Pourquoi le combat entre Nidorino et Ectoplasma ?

Salut tout le monde, dites-moi, est-ce que vous aimez les questions inutiles ? Parce que moi, personnellement, j'adore ça. Et récemment, je me suis penché sur le combat symbolique de Pokémon, et je me suis demandé plusieurs choses. D'abord, pourquoi met-il en scène un Idorino et un Ectoplasma ? Pourquoi ces Pokémon en particulier ? Il y avait 151 dans la première génération, ils ont pas dû faire ce choix au hasard. Ensuite, quel est le but de ce combat ? Pourquoi est-il si souvent réutilisé ? Est-ce qu'il fait référence à un événement particulier dans l'histoire du jeu ? Ou est-ce que c'est juste un affrontement sans prétention ? Je sais pas si vous avez déjà réfléchi à tout ça, mais si c'est pas le cas, ça va changer aujourd'hui. Et pour commencer, recontextualisons pour ceux qui ne sauraient pas vraiment de quoi je parle.
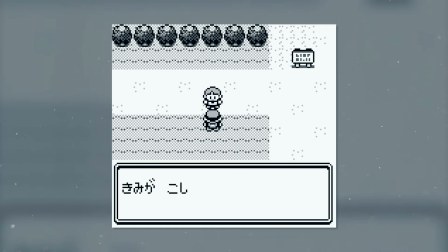0:40 Ce fameux combat que vous avez d'ailleurs pu voir en début de vidéo est en fait l'introduction des versions rouges et vertes de Pokémon, les doux premiers jeux de la licence.
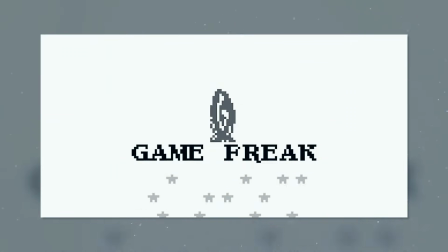0:47 Ce qui veut dire qu'il est le premier contact qu'on a pu avoir avec cet univers, et c'est en partie pour ça qu'il est devenu culte.
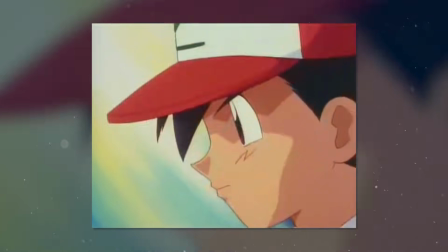0:52 Mais c'est aussi parce que Game Freak et The Pokémon Company ont réutilisé ce combat à de multiples reprises, à chaque fois pour marquer le début d'une aventure.
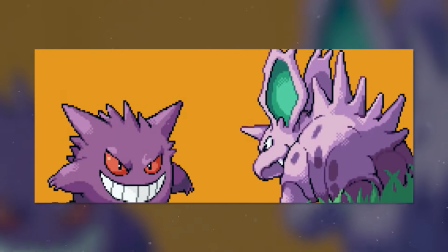0:58 Ainsi on peut le trouver au début de l'animé, puis en introduction des versions rouge-feuille et vert-feuille, les remakes de rouge et vert dans Pokémon Origins,
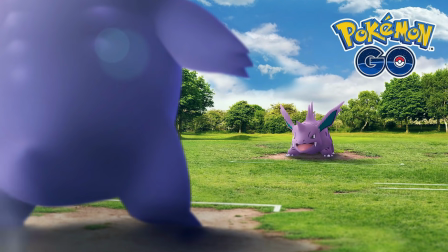1:05 dans Pokémon Go ou encore plus récemment dans Pokémon Let's Go sous forme de poster.
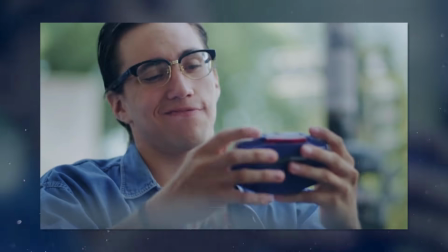1:09 Au final on peut donc dire que cet affrontement symbolique datant de 1996 a pu toucher toutes les générations de joueurs.
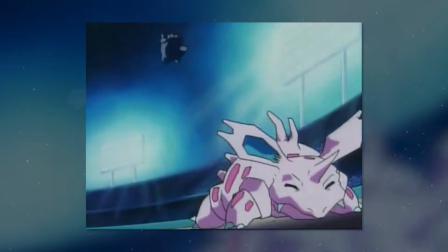1:15 Maintenant la question est de savoir pourquoi ce combat existe et pour quelles raisons Nidorino et Ectoplasma ont été choisis pour le représenter. Mais juste avant ça j'aimerais éclaircir un point concernant les versions françaises de la première génération, point qui à mon avis a dû faire tiquer des gens. Si vous avez déjà joué aux versions rouge et bleue, vous devez savoir que dans l'introduction de la version rouge, on trouve bel et bien un Nidorino face à un ectoplasma, mais que c'est pas le cas dans la bleue. Puisque dans cette version, le Nidorino est remplacé par un rondoudou. La raison est très simple, c'est qu'à la base, au Japon, la version bleue est une amélioration des versions rouge et verte. Elle a apporté quelques changements, et parmi eux, ce petit détail dans l'introduction. C'était histoire de montrer que la version bleue était différente des versions rouge et verte. Quand Pokémon est arrivé en France, on a eu droit aux versions rouge et bleue, toutes les deux basées sur cette version bleue japonaise améliorée. version rouge française, c'est pas les mêmes. Mais ils ont tout de même décidé de garder l'ancienne introduction dans la version rouge et de mettre la nouvelle dans la version bleue. Et même si là, pour le coup, c'est les mêmes jeux, à mon avis c'était encore une fois une question de marquer la différence. Voilà, c'était histoire de vous expliquer pourquoi on trouve un rang doudou dans l'introduction de la version bleue. Mais quoi qu'il en soit, le véritable premier combat Pokémon opposait bien à Nidorino et à Nectoplasma. Et on va maintenant se questionner sur la raison de ce choix.
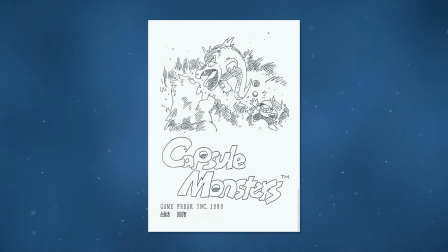2:15 On peut retrouver les premières traces de ce combat sur un artwork datant de 1990, date à laquelle le développement du jeu a commencé et qui, à ce moment-là, ne portait pas encore le nom de Pokémon, mais celui de Capumon. Sur cet artwork, qui semble représenter une page de présentation de projet, on peut apercevoir une illustration, le nom du jeu, le nom du studio, ainsi que l'année de développement.
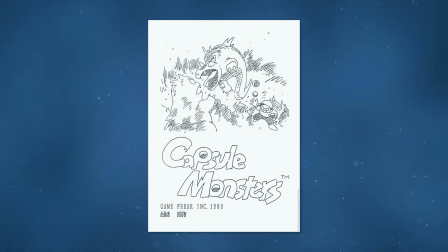2:32 Ce qui nous intéresse ici est bien évidemment l'ébauche de l'affrontement, mais les autres détails sont aussi intéressants puisqu'ils nous indiquent que l'image avait pour but de représenter le jeu.
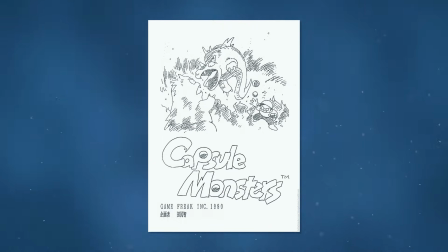2:39 Ce n'est pas n'importe quelle illustration, c'est l'illustration principale de Capumon.
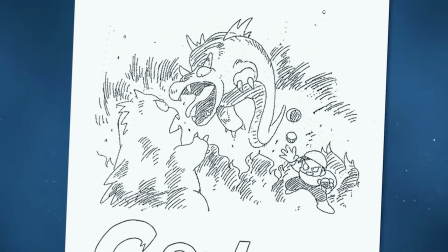2:43 Celle-ci représente donc l'affrontement de deux créatures, qui ne sont pas encore Nidorino et Ectoplasma, mais dont la mise en scène rappelle l'introduction de Rouge et Vert.
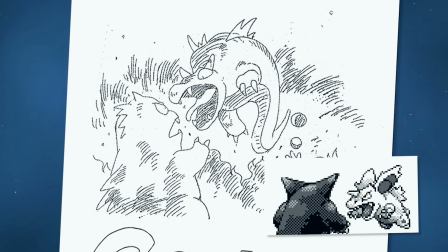2:49 L'idée était déjà toute posée, plonger le spectateur dans l'ambiance d'un combat dès son premier contact avec l'univers du jeu.
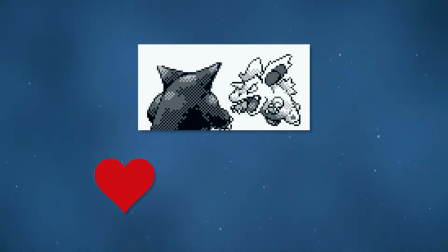2:55 Ce procédé a deux avantages. D'abord, il permet de séduire le joueur et de lui donner envie de se lancer dans l'aventure, mais il permet également de lui montrer un combat animé sur une console techniquement limitée.
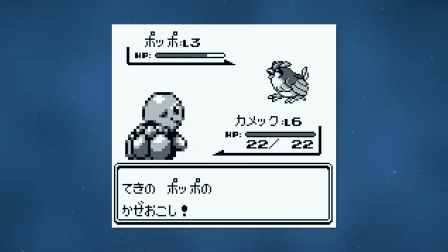3:03 En jeu, les affrontements sont très peu détaillés. Les sprites sont immobiles, les effets des attaques sont simples, et même si ça marche très bien pour la Game Boy, ce n'est pas ce que les développeurs avaient en tête lors de la conception de Pokémon. Du coup, ils ont voulu créer un combat symbolique, plus détaillé, et l'utiliser comme introduction au jeu afin de faire démarrer l'aventure sur une belle note.
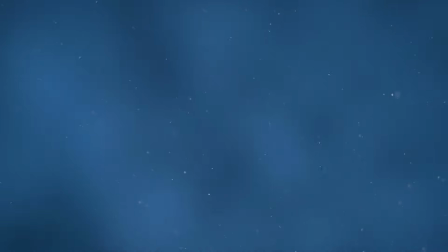3:18 Alors peut-être que vous pensez que j'en fais beaucoup, mais pourtant cette courte introduction avait vraiment une importance pour l'équipe.
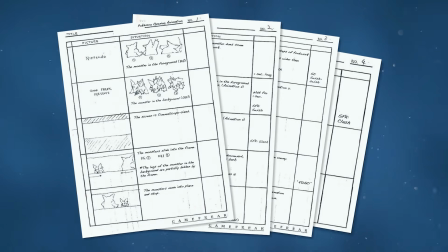3:23 D'ailleurs on peut trouver son storyboard parmi les documents du jeu.
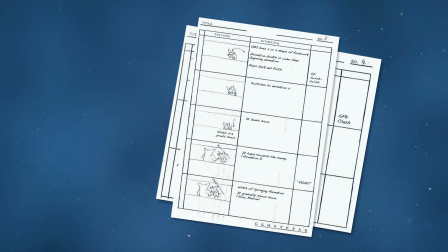3:25 Pour le coup il est pas daté, donc c'est un peu compliqué de savoir à quel moment cette introduction a été décidée, mais étant donné que l'idée du combat est très vieille, je pense que ça a été fait assez tôt dans le développement.
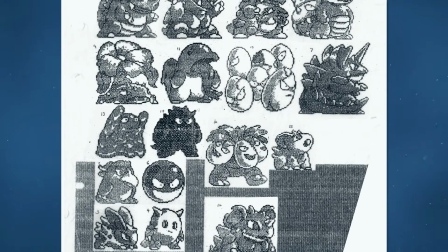3:33 Bon, maintenant penchons-nous sur le choix de Nidorino et d'Ectoplasma. Pourquoi eux ? Et bien d'abord, ces créatures font partie des premières à avoir vu le jour, ou du moins c'est le cas de leur prototype.
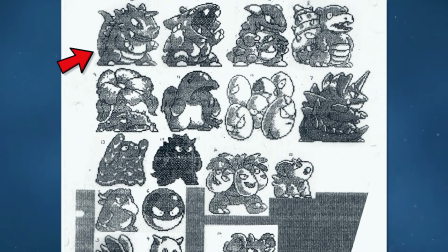3:41 Comme vous le savez peut-être, le premier Pokémon à avoir été dessiné est Rhinophéroce, et son design a inspiré celui de bon nombre de ses congénères.
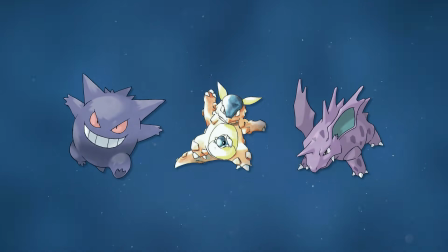3:47 Nidorino et Actoplasma en font partie, c'est pourquoi ils ont un côté très dinosauresque. C'est quelque chose de commun aux premiers pokémons créés, et je pense qu'ils ont d'abord été choisis pour ce côté agressif.
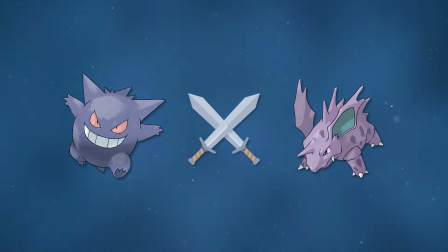3:56 Leur design convenait particulièrement à ce que pokémon avait en son cœur, des combats de monstres. Deuxième chose importante qui a poussé ce choix, c'est la mise en scène du combat.
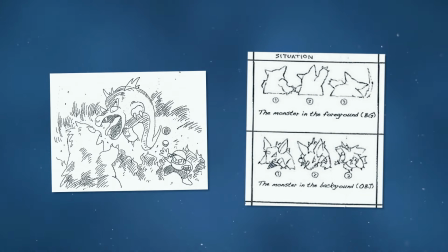4:03 Que ce soit sur l'illustration de 1990 ou sur le storyboard de l'introduction, on peut voir que l'idée était de confronter un pokémon bipède doté de griffes à un pokémon quadripède capable de charger.
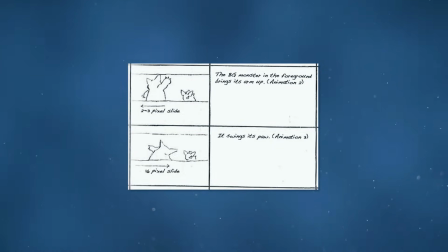4:12 C'est des petits détails à la con, mais ça joue beaucoup. Fallait que le combat soit impactant tout en restant facile à réaliser.